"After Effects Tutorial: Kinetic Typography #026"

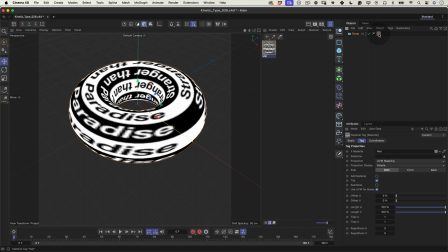248s
Click to select the material on your torus, then head over to the Material Attributes panel. We're going to adjust the texture tiling, change the Tiles U value to 3. This will increase the repetition of the texture across the surface, making the visual more dynamic.
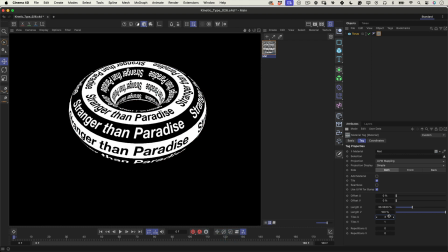263s
To see how it looks, hit Ctrl plus R or Command plus R on Mac to render a quick preview.
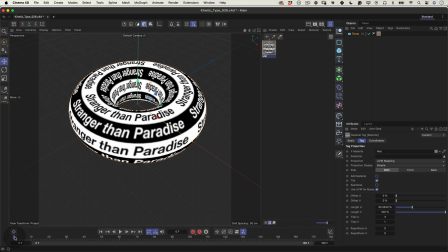269s
Now, let's get that texture moving. Move your timeline needle to frame 1 to start the animation at the beginning. In the material attributes, find Offset Y and click to create a keyframe at its current value, usually 0.
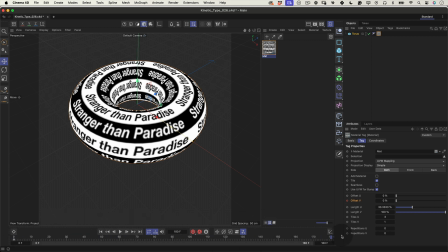283s
Scroll the timeline needle to frame 180. Change the Offset V value to minus 100 to move the texture vertically across the torus. Set another keyframe at this new value.
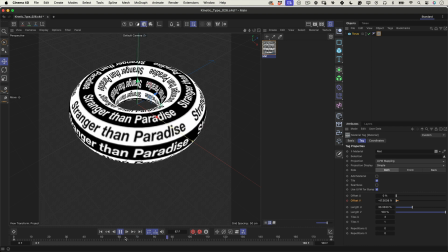294s
If you hit play now, you'll notice the texture scrolls along the torus. but the movement may not be smooth, it likely has a bit of ease in and ease out.
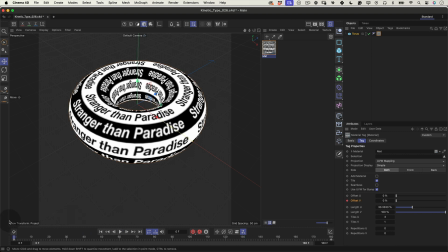303s
To adjust this, click on the keyframes you've just created in the timeline. Right-click on them and change the interpolation to linear. This setting will ensure that the texture moves constantly throughout the animation, without any acceleration or deceleration at the ends.
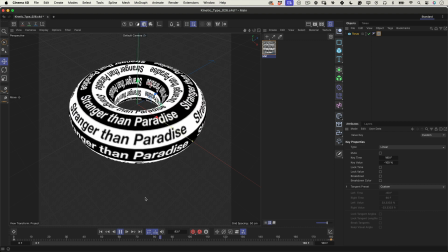318s
Give it another preview render. You should see the texture animating smoothly and continuously around the torus, just as intended.
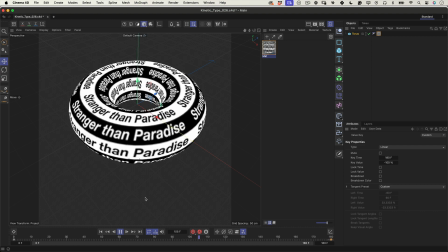327s
We've got a nicely moving texture on a beautifully set up 3D model. Select the torus in your scene.
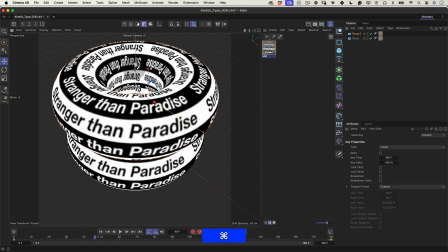332s
Then, click and drag the torus upward by holding down the Ctrl or Command on Mac. This action will duplicate the torus, complete with the animated texture that we've applied.
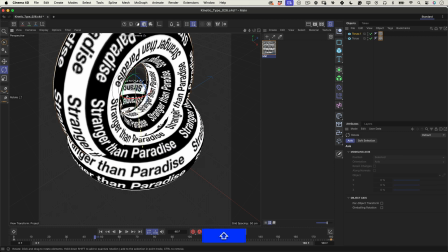342s
Once you have the copy, your next task is to arrange the two toruses artfully. Position one so that it stands vertically.
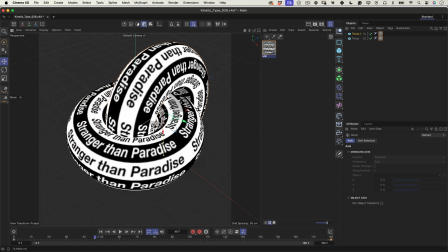349s
When placed with the other, it should form an intriguing figure 8 or an infinity symbol, which can symbolize continuity or endless motion, adding a deeper meaning to our composition. Nice. Now, before we switch back to After Effects, let's set up a camera to enhance the view of our 3D composition.
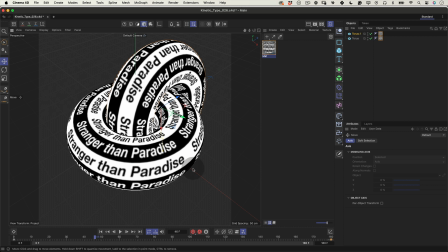366s
Head over to the toolbar and click on the camera icon to create a new camera. Once the camera is in place, navigate to the Object tab and enable it by clicking on the tracking icon, which activates the camera view. Next, adjust the camera attributes.
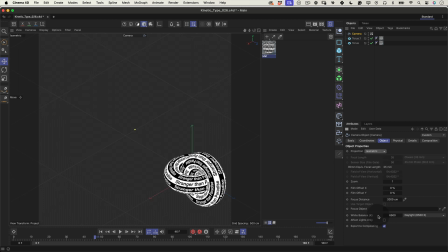381s
Change the projection to isometric to give a unique, depthless perspective that can lend a graphical quality to the scene. With the camera set to isometric, turning on the grid is useful. This can be done in the composition settings. The grid is a guide to help us accurately position and balance our objects within the scene.
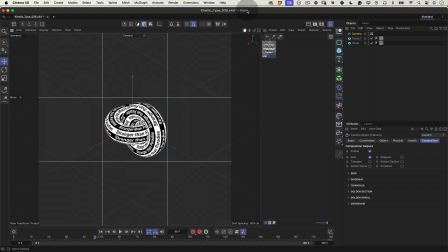401s
Now, using the Move, Scale, and Orbit camera tools, find the perfect center for our torus object in the scene.
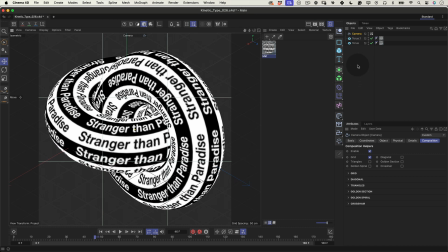407s
To manage our objects more efficiently, select torus objects and press Alt plus G or Command plus G on Mac to group them into a null object.
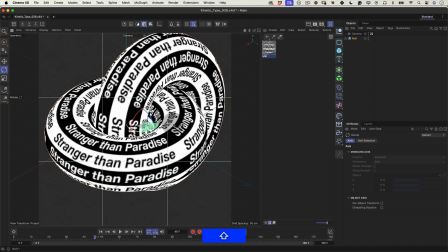418s
Grouping them makes it easier to rotate and position them simultaneously. Go ahead and rotate the group so that it's oriented correctly towards the camera.
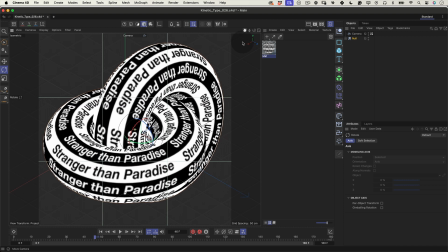427s
Great!
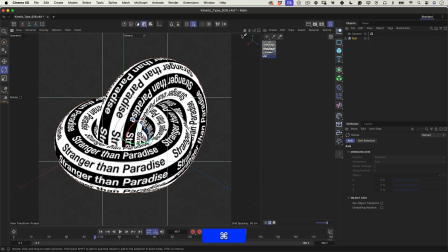427s
With your 3D objects perfectly aligned and your camera set, save the project by pressing Ctrl plus S or Command plus S on Mac.
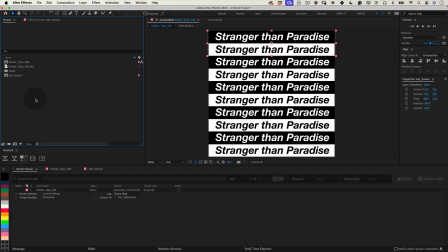436s
And then you're all set to head back to After Effects. In After Effects, our Cinema 4D file is ready to go.
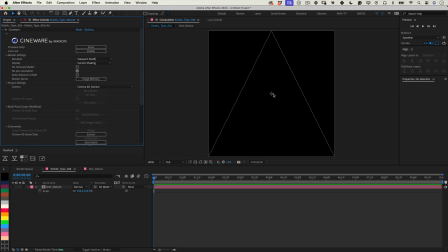444s
Drag and drop it into our main composition. Initially, After Effects will show a low-res preview from the C4D file.
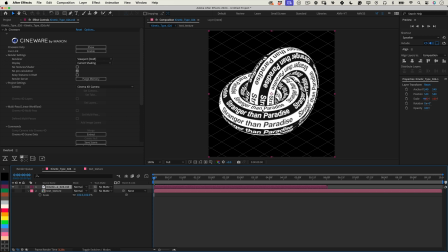451s
However, we can easily enhance the quality. Head over to the Effects panel of the layer and you'll find the Cineware effect. Under Render Settings within Cineware, change the renderer from Software, Draft, to Final, Current, which significantly boosts the render quality.
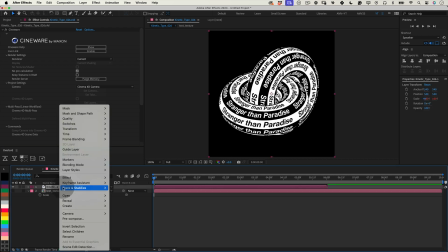468s
I suggest pre-composing this layer for flexibility. To do this, right-click the layer, select Pre-compose, and name it something relevant.
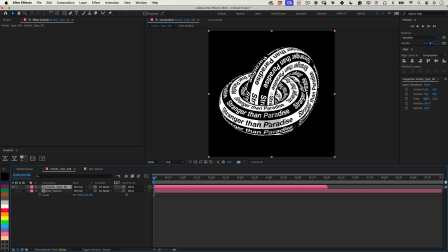477s
Ensure you transfer all attributes to the new composition. Take a quick look at the preview to confirm that everything looks sharp.
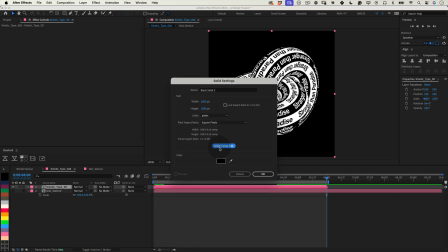483s
Next, create a solid background. Go with black to make our design pop, and give it a nice preview.